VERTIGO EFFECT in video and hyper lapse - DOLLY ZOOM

You've certainly seen the Vertigo Effect or Dolly Zoom in some Hollywood movies like Vertigo, Jaws, Goodfellas, and many others.
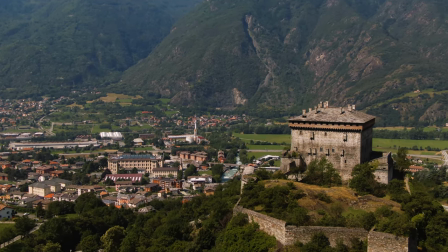The idea is to combine two movements, one pushing in or out from the subject, and the other one zooming in or out.
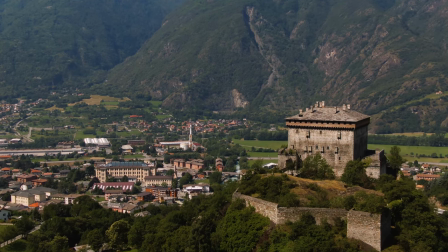The two movements are combined with the aim of maintaining the same size for the main subject,
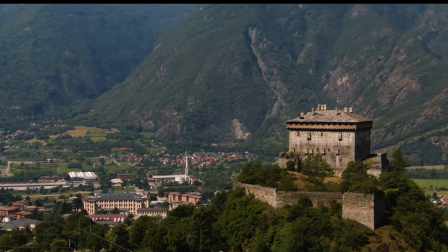which will appear as static, while all other elements in the scene will move in an unusual way,
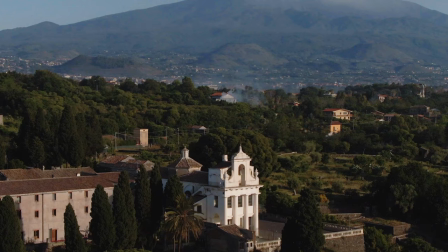creating an unsettling effect in the viewer, with a strong emotional impact. It is a spectacular effect if pulled out in the correct way, certainly worth having in your bag of tricks. In this video I will show you not only how to perform this trick, which is actually really easy, but also several little tricks and adjustments to improve your final results. It can be used with hyperlapses, regular videos using a gimbal, and even better with any kind of drones. And you will see that it's also great fun.
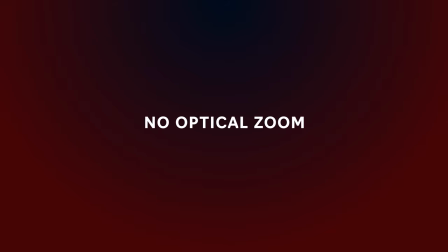In the old times for movies, the two movements were achieved mechanically. The camera was actually moving towards or away from the subject, while optically zooming out or in. The DJI Mavic 2 Zoom has a quick shot allowing a version of this dolly zoom, but the result is in very low resolution and we have little control on the final outcome.
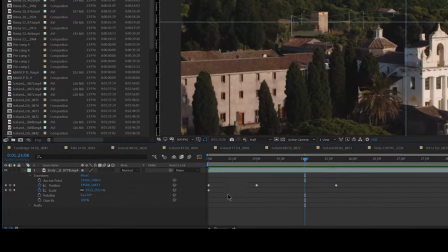I much prefer the method that I will show you now. By using keyframes in any video editor,
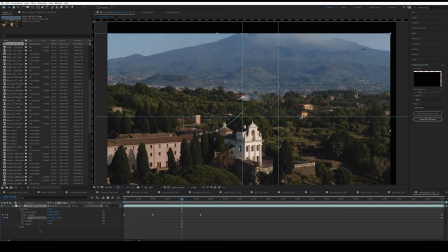we will not need a real optical zoom and we can also perfectly control the amount and the timing of the zoom.
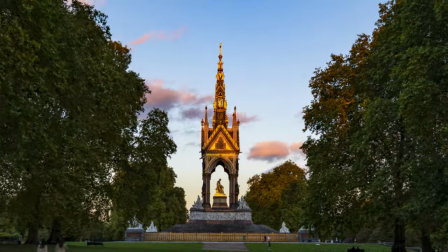But what we do need is a way to move our point of view. We can use a tripod for a time lapse walking forward or backwards.
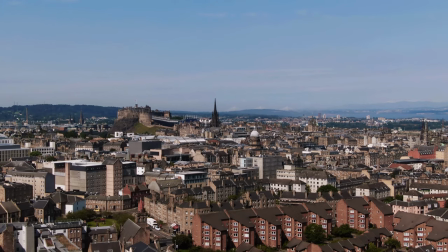Or we can do a regular video using a gimbal.
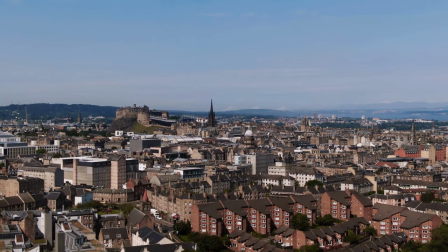But by far the easiest and most flexible way is by using a drone, the perfect dolly in the sky.
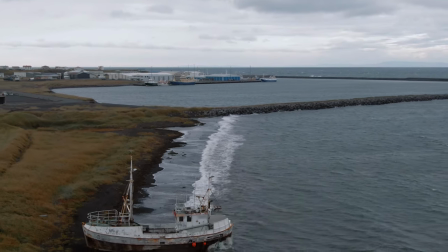It is very important to plan the scene in advance. For best results, the subject must be in a different plane from the background.
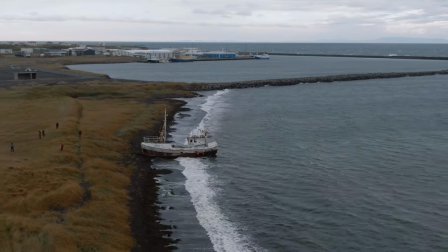And it is better if there are several elements in the background at different distances. Since we will be zooming in digitally, there will be some loss of resolution. So if you're working with video and we plan to deliver in 1080 Full HD, we need to start by shooting 4K footage. Well, even the 2.7K of the Manic Mini will do. If you're instead doing a hyperlapse, we will probably have plenty of resolution to play with, even if our final video will be in 4K. Remember that 4K has a resolution of around 8 megapixels, while most cameras have at least 12 megapixel resolution for photo, and often much more.
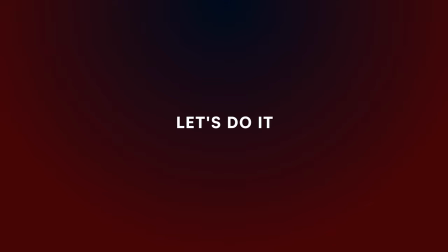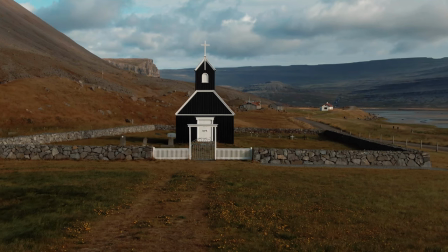This is the first example.
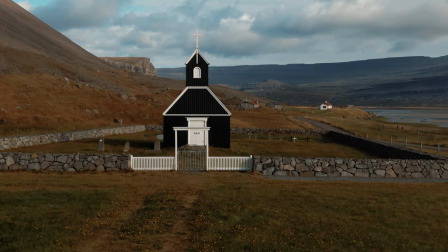I'm using a Mavic 2 and flying very low towards a tiny black church in West Iceland.
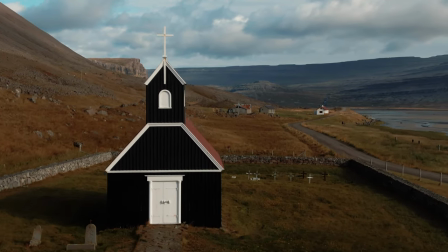We have several elements in the background at different distances. A couple of mountains, a few houses, a fjord, the sky.
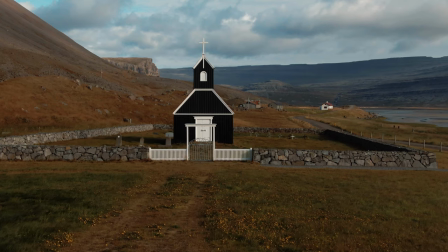So the effect should work quite well. Also, the main subject is very close, which is excellent.
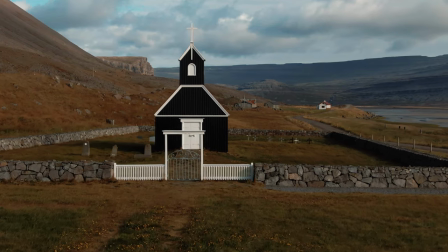You can see that in the second part of the clip the drone is moving upwards,
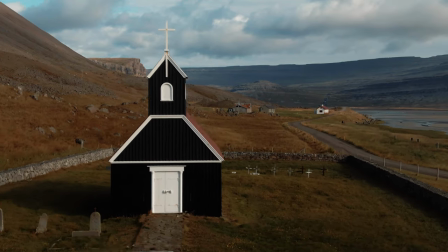so it will be much easier to cut the clip before that and keep only the part moving parallel to the ground.